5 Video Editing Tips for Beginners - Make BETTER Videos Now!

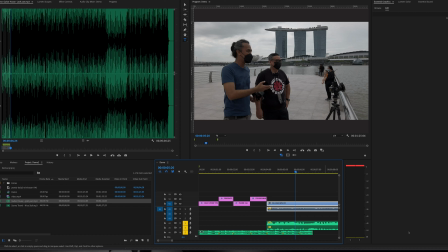okay so um this video is in filipino because this is one of the project that i am working on right now but you don't need to worry about that we're not gonna try to understand what i'm saying on this video so what we're gonna be doing here the second tip is make sure
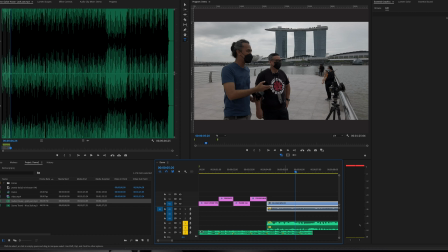your audio levels are in place so i've seen a lot of beginning of video editors what uh what they would do is you know because it's so easy to cut they would
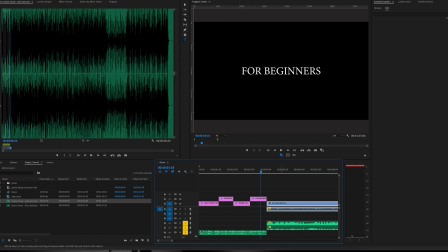just cut the vid the audio you know where the video with person that's speaking where it's gonna start so it usually
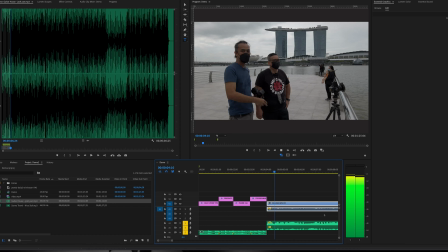they would look like this see there's like uh that very you know
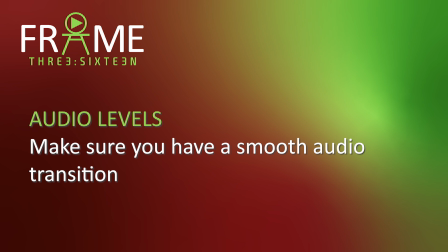and very awkward cut so make sure your audio levels are in place so the idea is once you have your video starting you don't
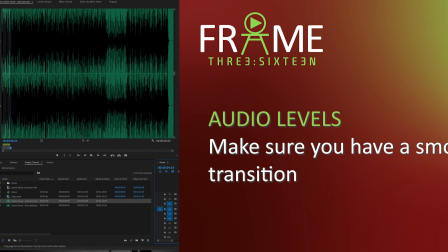need to cut your audio background um what do you call this,
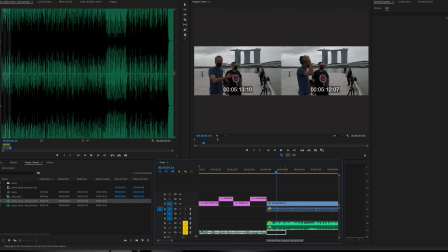like abruptly. So what I would do here is I would find a way to start reducing my
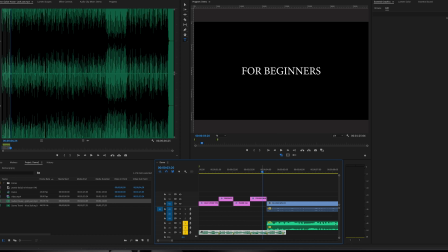audio levels even before the video clip would start.
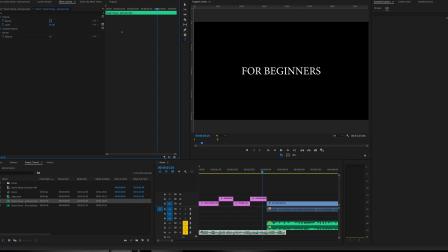So in Premiere Pro, I would just basically go to this control where I can start dropping the audio.
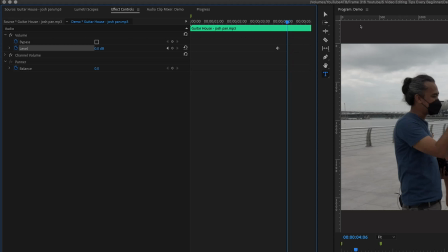So now that I'm here, this is the part where I'm going to be bringing this to a comfortable level that would just make it sound like I have, you know, background music, I would usually go like negative 22.
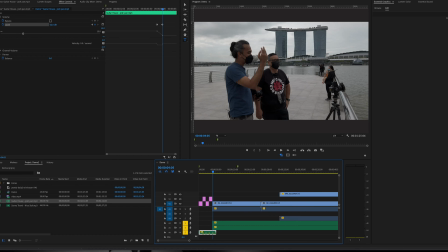So again, depending on the software that you're using, the idea is make sure you have started to reduce your audio, okay,
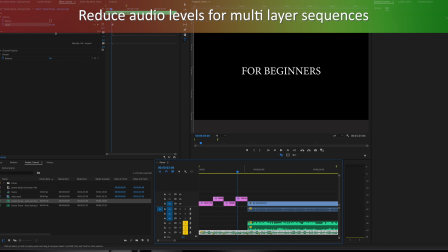before the main video starts playing.
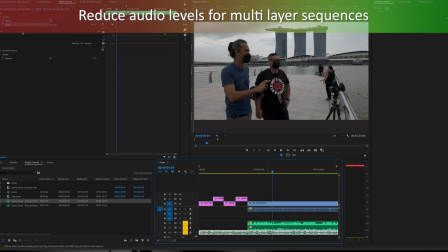So if you would notice, I don't know if you can hear this on the screen recording, but let me just bring this up a bit.
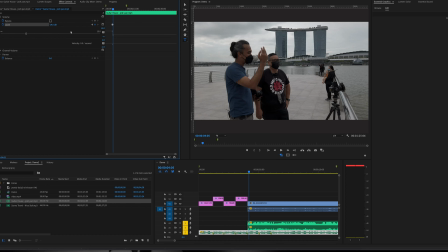Negative 19. Okay, let's try this. Okay, so that's my second tip. Make sure your audio levels are in place. Now, let's go to transitions. You know, when I talk about transitions,
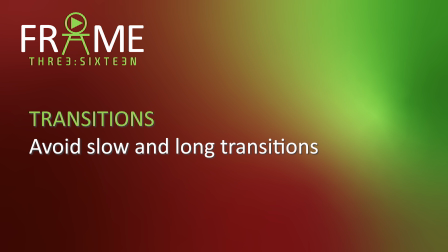let's say I want to jump into this second clip here which I have where I'm showing what my friend is holding right now.
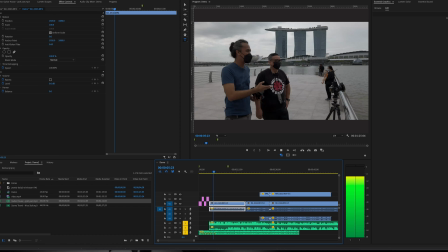So I'm just going to be doing a simple cut here. And let's say after, you know, talking about random things here,
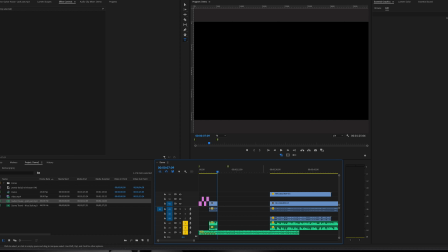I want to jump to this part here. So this is how it looks like.
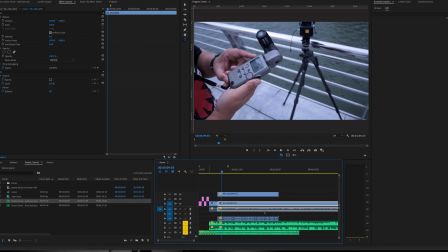Okay, so when I talk about transition, it talks about the transition on the video and on the audio. So right now, I would need a transition on my audio, but I'm not going to do that because, I mean, it's not important to what I'm showing right now.
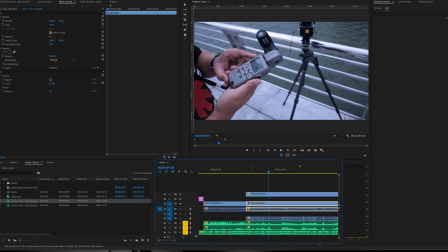But my idea right now is, let me just take out this secondary video, is if you're going to add a transition,
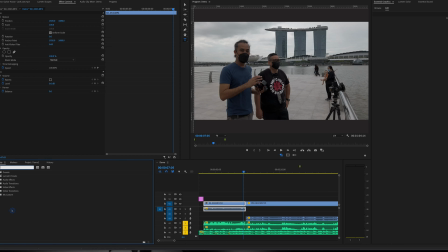whatever transition you're going to be using in Premiere Pro, I'm just going to go to my effects and find my, let's say, push. you know where this is one of my favorite effect so you know you have to find a way
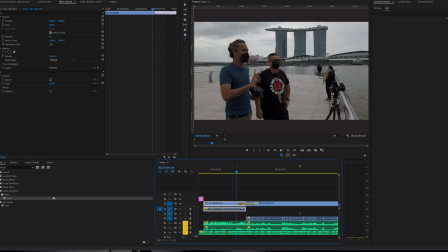how you add those transitions so after i added a push on my video this is how it looks like you see that
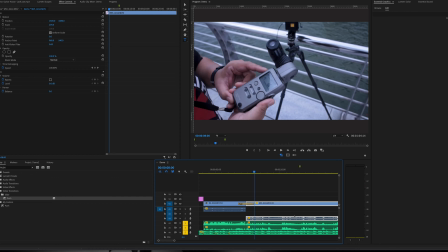so my tip for you is if you want something punchy if you want something really you know interesting and engaging and not too dragging make sure those transitions are really very snappy and quick.
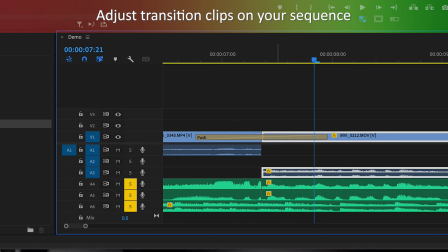So how I do that in Premiere Pro is I'm going to just select that transition and bring them closer together. So basically, this is how it works in other video editing software.
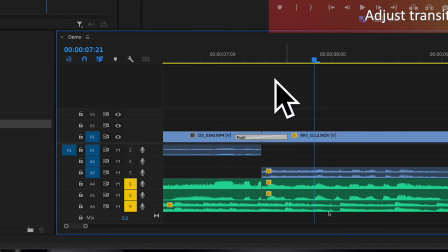Just find your transition area and find a way to reduce that so that it would move faster like this.
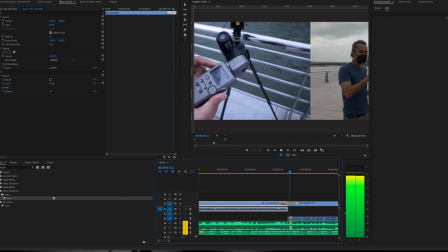Okay, something like that. It makes your videos more interesting.